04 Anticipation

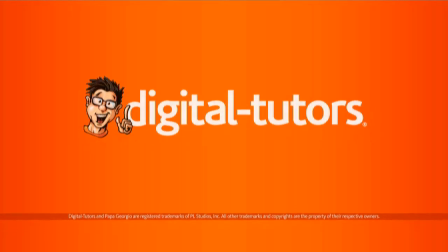In this lesson, we're going to learn about the animation principle of anticipation.
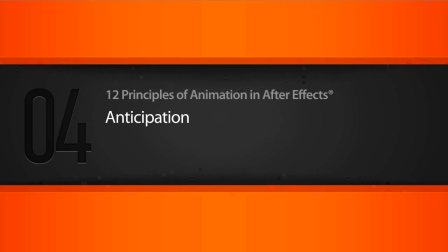So here's where we left off, and we're just going to take a very simple look at anticipation.
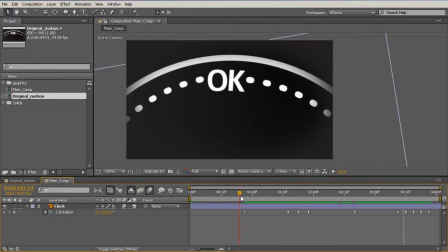Depending on the complexity of your movement and the amount of objects you have in your scene, anticipation could be very easy to apply, or it could be more difficult. In this case, I want us to take a simpler view of this so we can see what anticipation is.
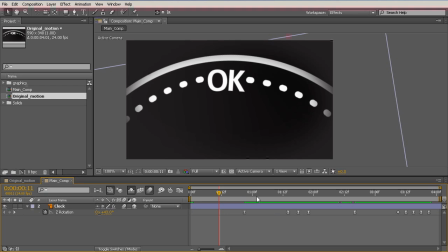Now, as we said previously, there is a main action or a primary action, which is what our object is doing. So in this case, we're rotating something. And then we have ease in and ease out to leave our primary action. But before most primary actions, we need a little bit of anticipation.
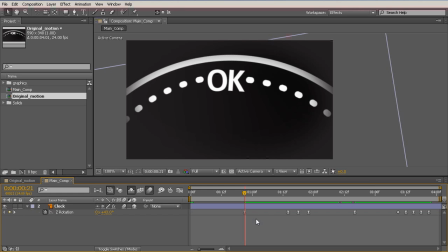Anticipation is what happens before the action. The most commonly quoted example of this is when a batter does not simply raise his bat and then swings forward. He eases back in anticipation for hitting the ball,
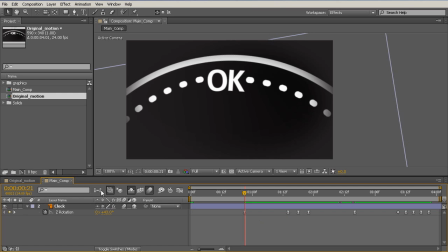and then he twists his hips and then rotates in anticipation of hitting the ball. And anticipation helps the audience read what's coming up next. So Walt Disney also called this aiming.
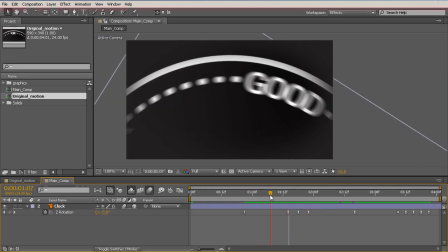In that, we want the audience to know exactly what the next motion is going to be so there's no confusion. So in this case, we're rotating to the left. So let's add a little bit of anticipation to this by easing back or by rearing back our animation before we dive forward or before we rotate forward.
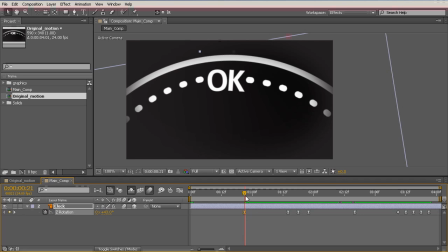So to do this, it's going to be a very simple process. Let's copy the first keyframe, and let's jump back maybe 4 or 5 frames, drop it down, and in the middle here, let's pull our animation back a little bit.
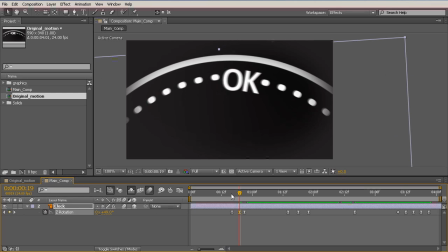So we're kind of rearing up before we get into our primary action. So let's just RAM preview this and let's take a look. So now you can see we have a little bit of anticipation where we go back and then begin going forward.
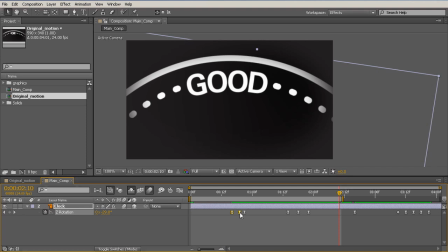Now the timing of this is a little bit too strong. I don't really like having anticipation be that quick. So let's actually slow it down a little bit. Let's maybe lessen the effect. So instead of going all the way to 49, let's maybe go to something like 45.
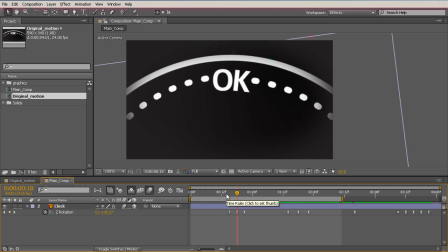We just want a very slight motion to help the audience understand what's coming up next. So let's take a look at this. So we rear back and then begin moving forward into our primary action, and then we ease out into another still pose.
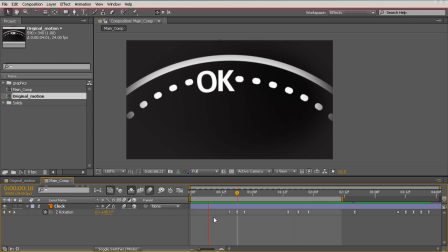Now in this case, anticipation was very easy to add, but as you can see here, it adds quite a lot into our animation. We are letting the viewer, or letting our audience, read into what we're going to be doing next by almost having not the opposite happen,
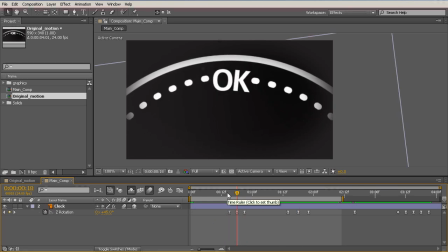by having what the object would do in anticipation for this. So another common thing is if we move the camera forward, we're going to move the camera back a little bit in anticipation to fly forward.
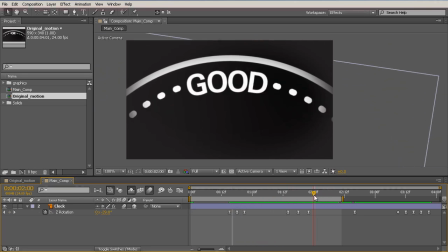If we're going to scale something up drastically or scale it down, we're going to do the opposite, or we're going to have that object anticipate the movement that is coming up. Now, of course, these objects are not real and wouldn't really be anticipating this,
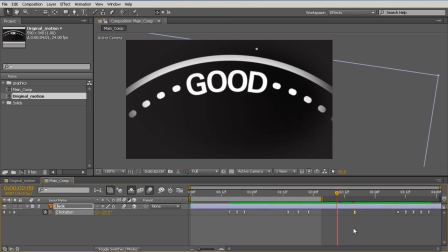but adding in these tiny little cues to let the audience know what is going to happen next creates much more appealing motion. And really, the more your objects are in motion, the more appealing they're going to be.
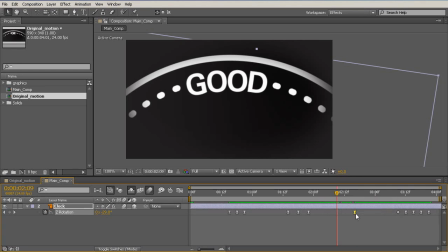All right, so let's apply this exact same principle to this last piece here. So again, I'm going to copy paste this and dial back just a little bit. This time, let's do a little bit more of an anticipation because maybe we're going to be moving forward faster. And to do that, we can pull these keyframes forward a little bit.
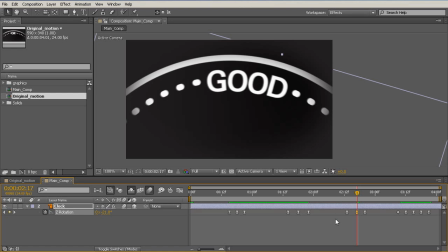And for a faster movement, you're going to need more anticipation for the audience to be able to read that motion. So let's take a look at this. So we go from OK to good, and then the good rears back and flies over to best. Still not fast enough. Let's pull this back a little bit further.